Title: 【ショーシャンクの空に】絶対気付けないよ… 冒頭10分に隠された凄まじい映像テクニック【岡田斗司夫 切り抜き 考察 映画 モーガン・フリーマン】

ずーっと面接で、いろいろ言われて機嫌を取るようになったのから、解放されて、ほっとして空を見ているんですね。
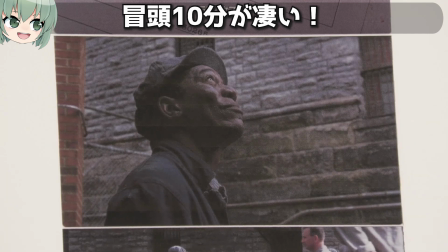レッドにとって、この時に刑務所に入って20年目ですから、20歳の時に入って40歳ですから、実は、刑務所こそが彼の人生なんですね。そこにも仲間がいて、人生の半分以上を暮らしているわけだから、ここが我が家なんですよ。
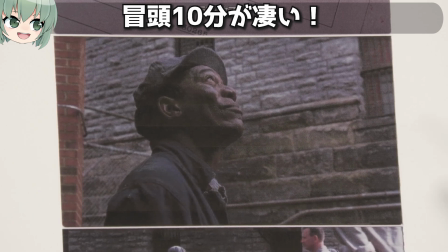なので、外へ出たい、捕食されたいという気持ちはあるんだけど、捕食がダメだった時に、割と微笑んでしまう、そういう人生なんですね。
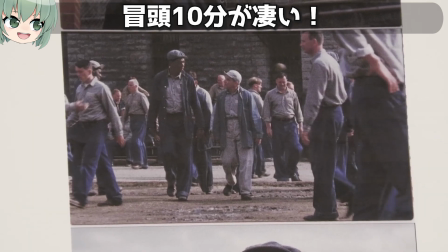レッドの周りには、わーっと仲間が集まってきます。たちまちレッドは、刑務所のいつもの仲間たちに囲まれるんですね。
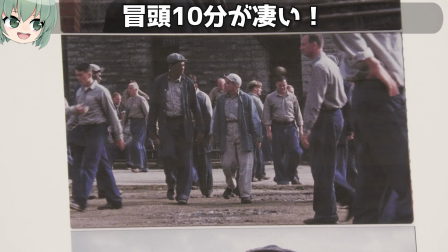レッドは、調達屋といわれる、刑務所の中に外のものを運んでくるというか、調達して配るという仕事をやっているんですけども、刑務所の中の顔役の一人なんですね。だから、こんなに仲間がいる。
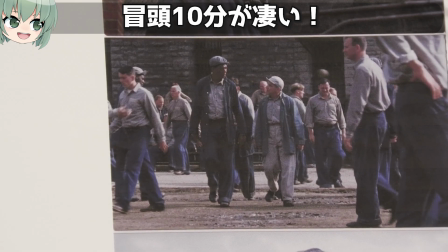このレッドが外へ出てくるシーンから、ここから先ずっとカメラが動きっぱなしなんですね。
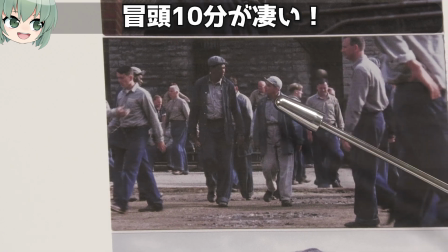このシーンでもカメラが動いています。レッドの歩きに合わせて、カメラはドリー移動ですね。ドリー移動というのは、地面の上にレールをきちんと引いて、カメラを滑らかに動かす動かし方というのをずっとしています。これ、結構手間がかかるんですけど、ショーシャンクの空に行って、最初の10分ずっとカメラがドリー移動なんですよ。ずっと移動しっぱなしなんですよね。これの理由も、最後の話をします。そういうふうにしていると、レッドが歩いていると、でかいサイレンが鳴り出す。
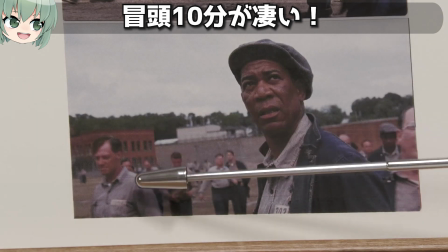サイレンが響く。そうすると、そのサイレンを聞いた周りの囚人たちが一斉に走り出すんですね。何かというと、昭射区検証書に新しい新人が入ってきたぞ、新人が来たぞということで、みんな興奮して、新人の顔、どんな奴らが来たんだと一目を見ようと、運動場の端まで走っているシーンなんですけども、ここまで、冒頭からずっと圧迫感のあるシーンなんですね。レッドが外へ出てくるシーンでも、あえてソロとかを映さずに、ずっとカメラは下に置いておいて、圧迫感のある画面。一番最初は、夜、アンディが妻の浮気現場を見に行くところも、車の中ですごく圧迫された画面で、次に裁判を受けるシーンでも、天井の低さというのを意識させるような圧迫した画面で、ギューッと上下に圧縮した画面なんですね。その時、真っ暗になって、レッドの保釈員のシーンも圧迫感があって、ようやっと外へ出たんですけど、カメラがあえて上を映さずに、アンディの仲間たちを目線を同じで映していると、ずっと圧迫感のある画面だったんですけど。次のカットで、いきなりスケール感のある開放的な画面になります。
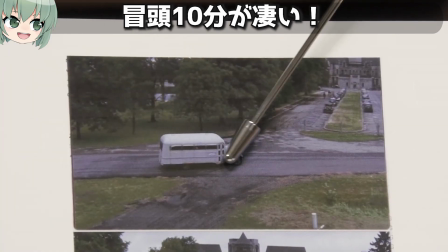この白いトラックが左から右へ動いて、この道をカーブするんですけども、この白いトラックは囚人を乗せた誤送車なんですね。
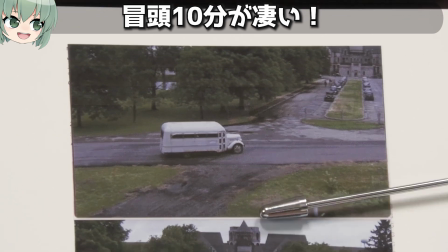最初はクレーンかと思ったら、カメラ位置がどんどん高くなるんですよ。
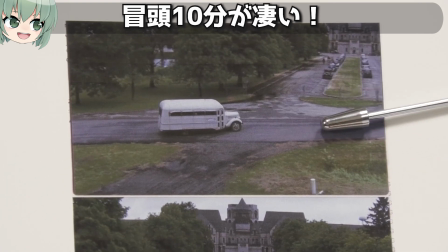誤送車を追いかけ出すんですね。実は、ヘリによる空撮なんですよ。当時ドローンとかないから、ヘリによる空撮ですね。
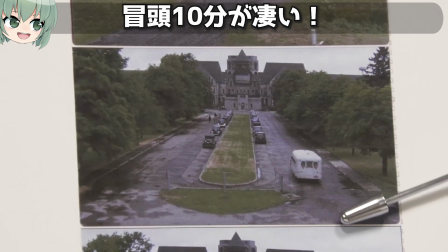この車が左に曲がって、画面の奥へ進んできます。それに対して、ヘリの空撮はどんどんどんどんこの白い車を追いかけます。
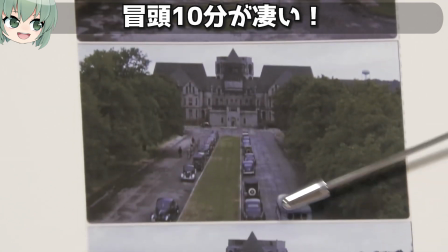ついに、白い車を追い抜いてしまうんですね。
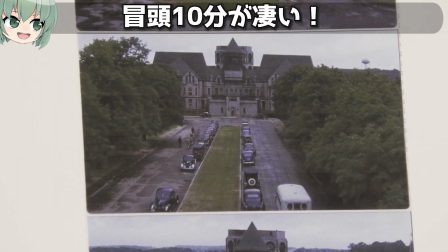そうすると、その向こうにレンガとコンクリートでできた不気味な建物が見えます。
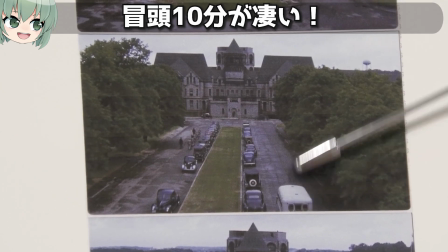観客の意識は、この白い車から建物の方へ行くわけですね。
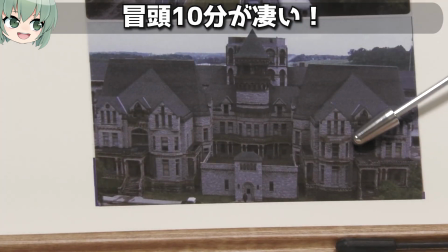カメラが、この建物をだんだん寄って行って、空撮ですから、建物を越えるんですね。そうすると、レッドオンに閉じ込まれている小シャンク刑務所だというのがわかるんですね。ゴチック建築です。ゴチック建築特有の縦長の細い窓が、周りに一面にあります。
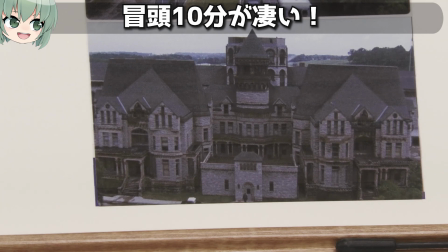このゴチック建築の建物の細い窓というのが、威圧感と不気味な感じ、幽霊が出そうな感じを表すんです。
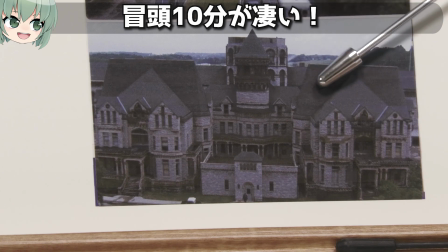空撮しているカメラは、このまま、建物の近くによって、建物を乗り越えて、その向こうの景色を見せます。
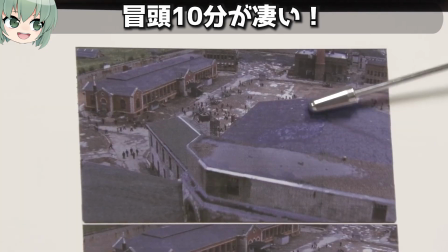カメラが向こうに行くと、中庭が見えて、その中庭がいっぱい囚人がいるんですけど、
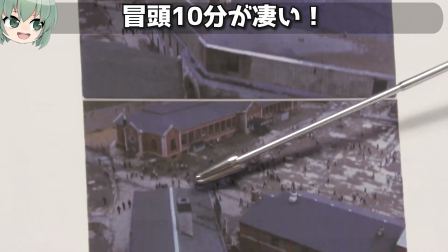こいつらが一斉に走って、左の下の方へ走っていくんですね。
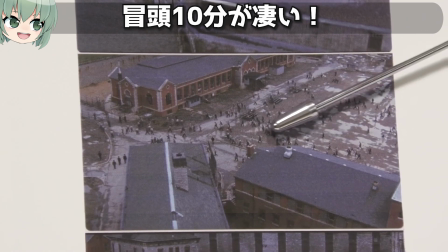うわー!というものすごい人数が走って、サイレンが鳴り響いて、みんなが隅の方へ走っていくのがわかります。
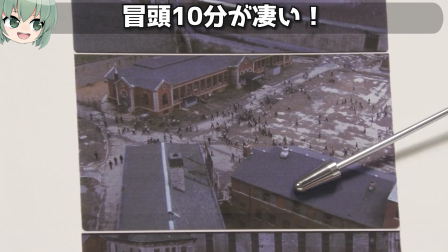このまま、このヘリコプターの画面をぐるっと回り込むんですね。
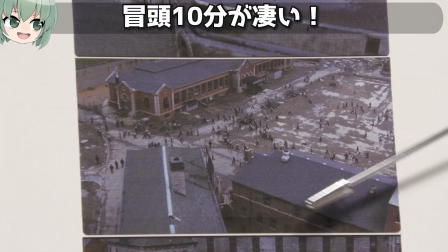今、手前から向こうを映しているんですけど、このままカメラは、ヘリは移動して、反対側からのショットになります。
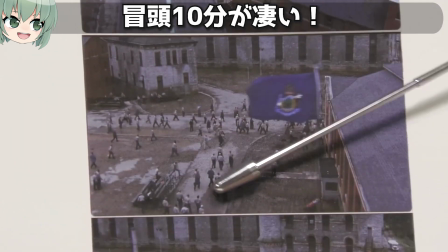これ、反対側のショットになったところなんですけど、全部ワンカットですよ。一番最初の、さっき話した五走車のロングショットから、ここまで全部ワンカットなんですけども、
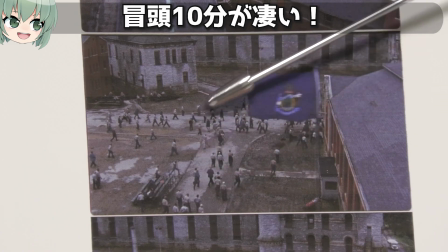回り込んでいる最中に、旗が見えるんですね。この旗まで一発撮りです。
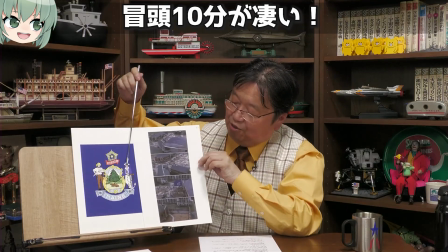この旗は何かというと、メイン州の州の軽症なんですね。
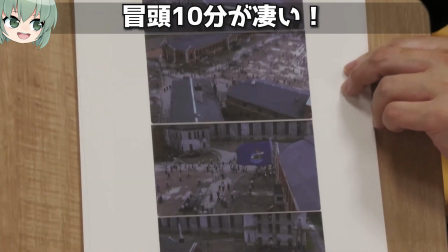紋症なんですよ。これが一瞬見えて、あ、アメリカ人だったら、これメイン州の刑文症なんだというのがわかるんですね。
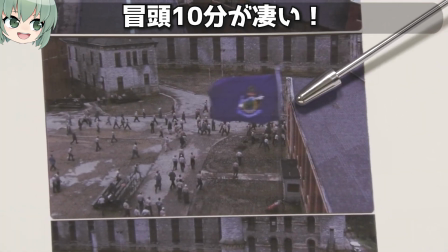そういうカットですね。
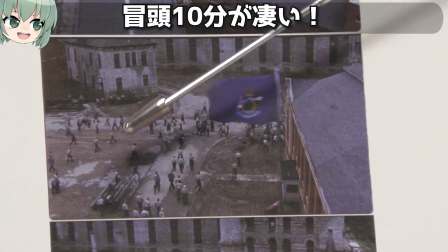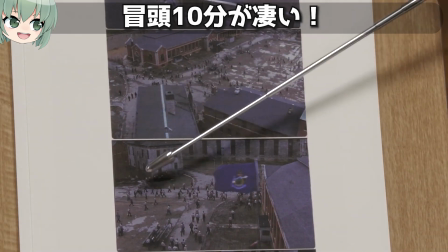囚人たちは右から左へ移動していたんですけど、このカットは逆さまから撮っているので、
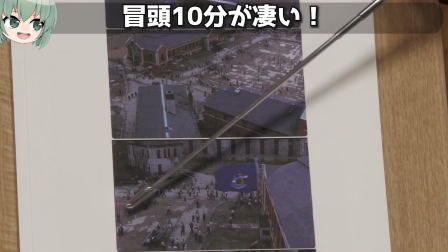空撮で逆に回り込んだので、左から右へうわーっと走っているんですね。
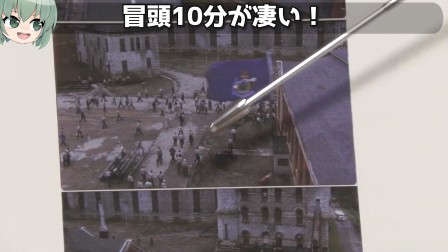カメラはこのまま囚人たちと同じように、左から右へ移動すると、このショットになるんですね。
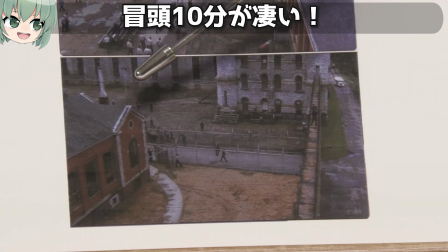ちょっとわかりにくいんですけど、これが刑務所の壁で、こちら側に囚人たちが、うわーっと走り寄ってきているんですよ。遥か向こうに白いトラック。さっきのトラックが見える。ここまでワンカットですよ、本当に。もう何回リハーサルしたんだ、ですよね。驚異の空撮なんですけども、田舎道を走る白い護送車で、向こうに見える刑務所と、そのディティールを見せたと思うと、刑務所を乗り越えると、そこの運動場中に囚人がいて、囚人がうわーっと走っていると。その走っているところをたっぷり見せながら、ヘリコプターがぐわーっと回り込んで逆さまになる時に、ちゃんとメイン州の州の旗がはためいているのをカメラのセンターになるように映して、さらにヘリが進んでいって、刑務所の反対側の壁が映ると、遥か向こうにさっきの白い車がもう一回見えるというですね。ワンカットで、カット内で状況を全て見せると同時に、カメラも動いているし、中の登場人物も全部動いているんですね。まあ、白いトラックなんだ?と最初は思わせて、「あっ、トラックが向かっているのは刑務所だ!」と。で、「なんで囚人たちが走っているの?」と思わせて、「あっ、あのトラックが来てるからだ!」というカメラがずっと動く。このタイミングが、ものすごいベストの一発撮りなんですけど。で、ここまで見せて、今度はポンとトラックの車内にカメラが行きます。トラックの車内に行くんですけど、まだカメラが動くんですよ。
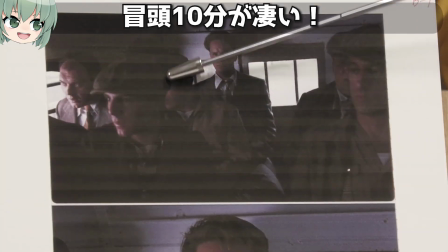トラックの車内に行くと、トラックの一番後ろの席に座っているアンディ。不安そうな顔をしているんですけど、周りに囚人たちがいっぱいいて、ギチギチに混んでいるんですよ。ギチギチに混んでいるんですけど、このカメラも、やっぱりフィックスが止まっているのではなくて、手持ちカメラでアンディの顔まで寄っていきます。なんで手持ちカメラにしているのかというと、やっぱり、アンディの心の不安というのを描きたいからですね。この時は、ドリーでレールを引いてちゃんと動かすのではなくて、あえてギチギチの狭い車内を、カメラマンが手持ちのカメラでこう寄っていくことによって、カメラを動かないようにしているんですけど、やっぱりちょっと微妙に揺れるんですね。